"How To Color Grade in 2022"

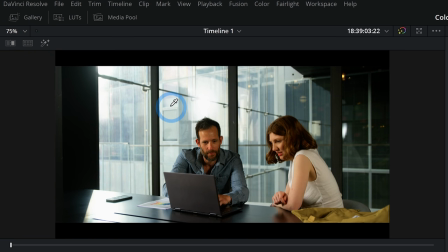[16:02]
Here it is with just the color space transform. And here it is with our added contrast. It's looking a little bit more poppy. I'm liking it.
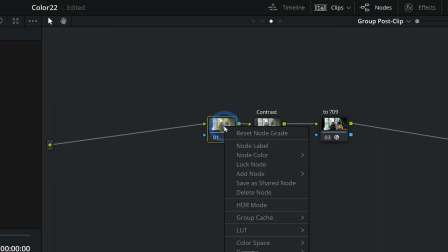[16:13]
Let's label this contrast and maybe we'll do some kind of cool shadows here.
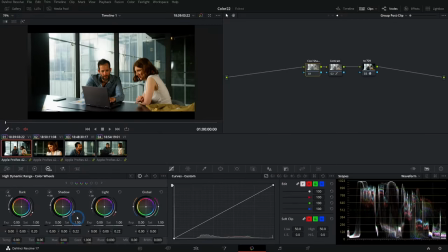[16:22]
There are a bunch of different ways to kind of get the cooler shadows look. again I like to mess with stuff in the HDR palette I think it's a nice easy way to do
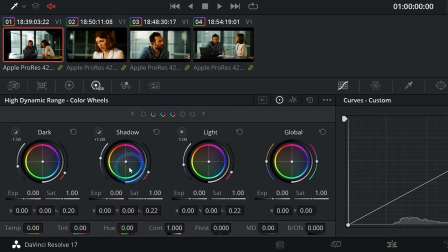[16:30]
something like this and so just in the shadows I'm gonna grab the color wheel and just push this a
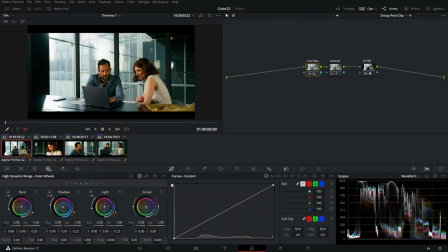[16:35]
little bit kind of towards teal and it just a little tiny bit goes a long way so it's like 0.01 and here's the difference
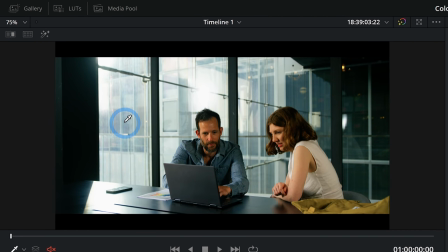[16:44]
here's before and here's after so there's just a little bit more teal here in the shadows.
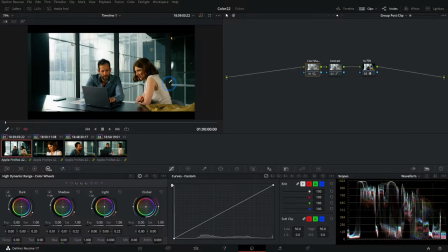[16:53]
And that looks nice. Another tool that has very recently come out that I think is really good for building creative looks is the color warper. I'll make a new node and we'll call this color warper.
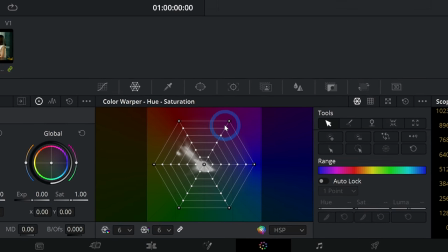[17:04]
And if you're unfamiliar with this, this is a way to kind of remap the colors in your image to other colors.
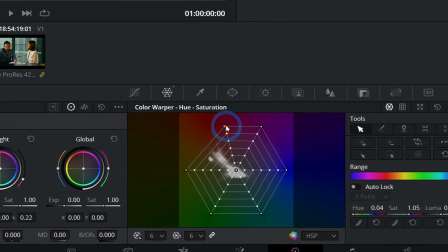[17:10]
So you can take a target color, something like really bright red, and you can move it over here and make all of the reds a little bit more magenta,
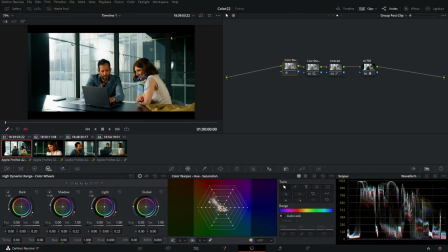[17:17]
which of course this looks horrible but you have the freedom to adjust a lot of different colors this way and be pretty selective so
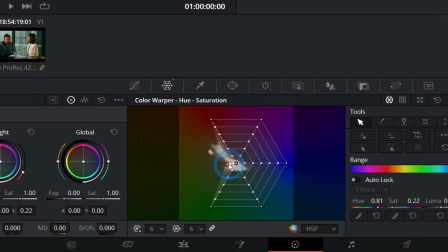[17:24]
I could do something like completely desaturate this kind of like greenish yellow can bring that all the way to the middle which is completely desaturated
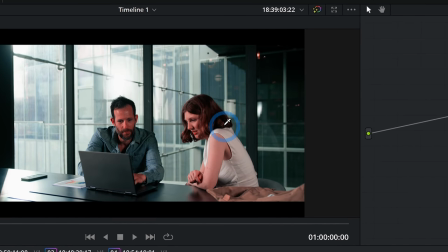[17:31]
and now it'll kind of take away the greenish yellow tint from the image which actually ends up making the skin look a little pink as well what I'll
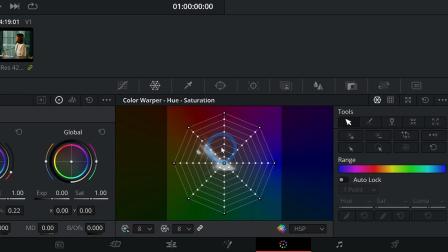[17:39]
usually do is switch this to eight just to have a little bit more control but again the great big adjustments are really where the money is.
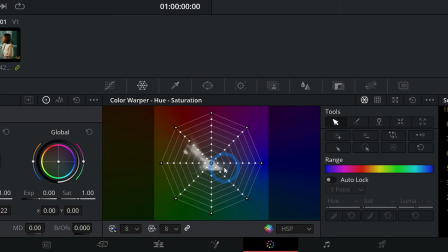[17:46]
The bigger, wider kind of ranged adjustments that you can make, the less trouble you're going to have later.
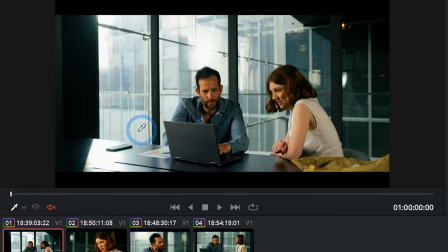[17:51]
And so what I might do is, okay, I like this kind of teal look. I like their skin.
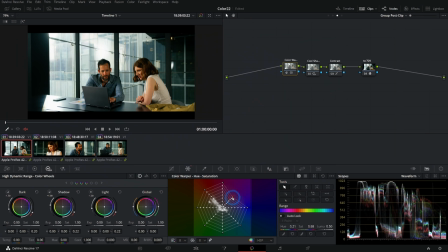[17:56]
I know you can call me a hack for doing the teal and orange, but we can kind of desaturate things that aren't really on the skin tone line and aren't really on this teal line and kind of push things in a little bit just to make the other colors a little bit less
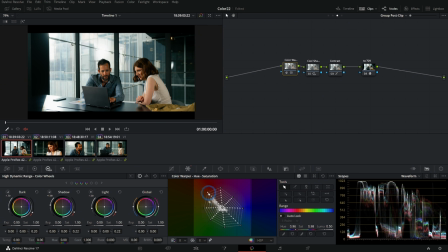[18:11]
intense. It can even kind of desaturate our skin a little more and kind of keep a lot of those teal tones.
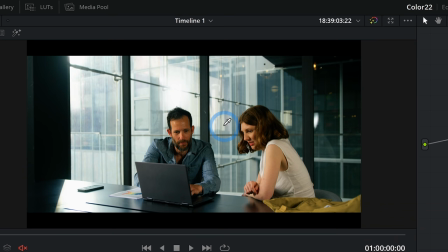[18:18]
Here's without the color warper and here it is with it kind of bringing a lot of that yellow out of the skin tones,
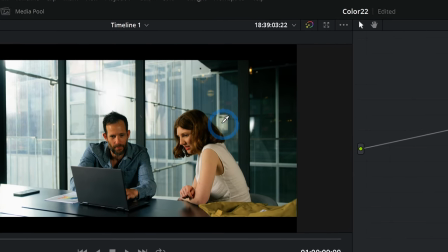[18:25]
desaturating some of this yellow in the jacket, taking some of this kind of greenish cast that's over everything and just kind of purifying it.
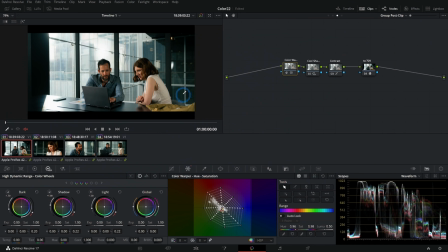[18:33]
So now we have this kind of look established for our project. and now if we go back to the clip nodes we can keep doing our other
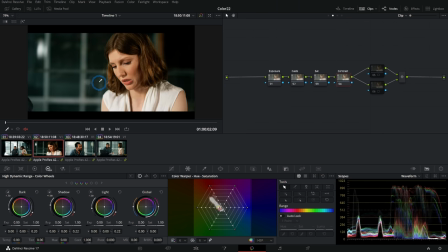[18:40]
passes under this look and we can really dial things in without kind of wasting time and having to redo things after we put on our look
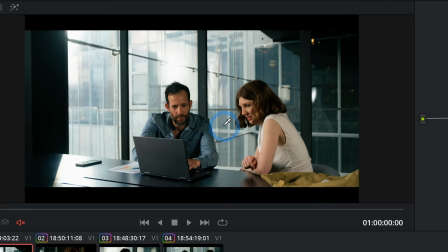[18:48]
so let's say we want to use this as our hero shot this is our kind of standard for how we want things to look if we're pretty
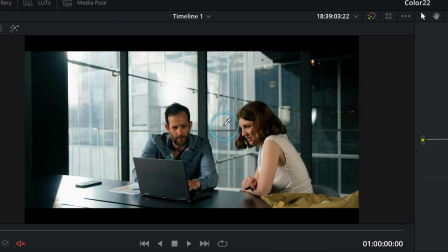[18:54]
happy with this we're going to compare all our other shots to it so I'll right click and say grab still now we'll switch to this next
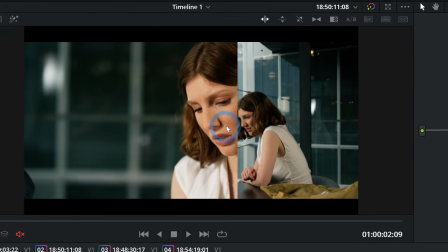[19:01]
shot and if I compare these, this closeup shot is a little bit warmer. And so that's something that we would fix in our color casts.
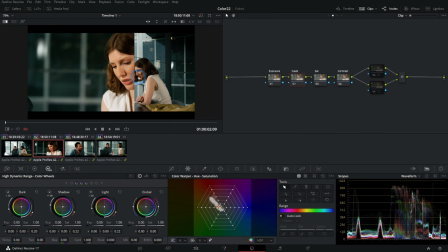[19:08]
And again, I want really big, wide adjustments right here. I'm not going to do something like qualify the skin. I'm going to try and make the biggest, broadest adjustment that I can. And maybe we can do that with just our temperature slider here in our HDR palette. And I'll just take this away from warm just a little bit. So I'll kind of push this to the left.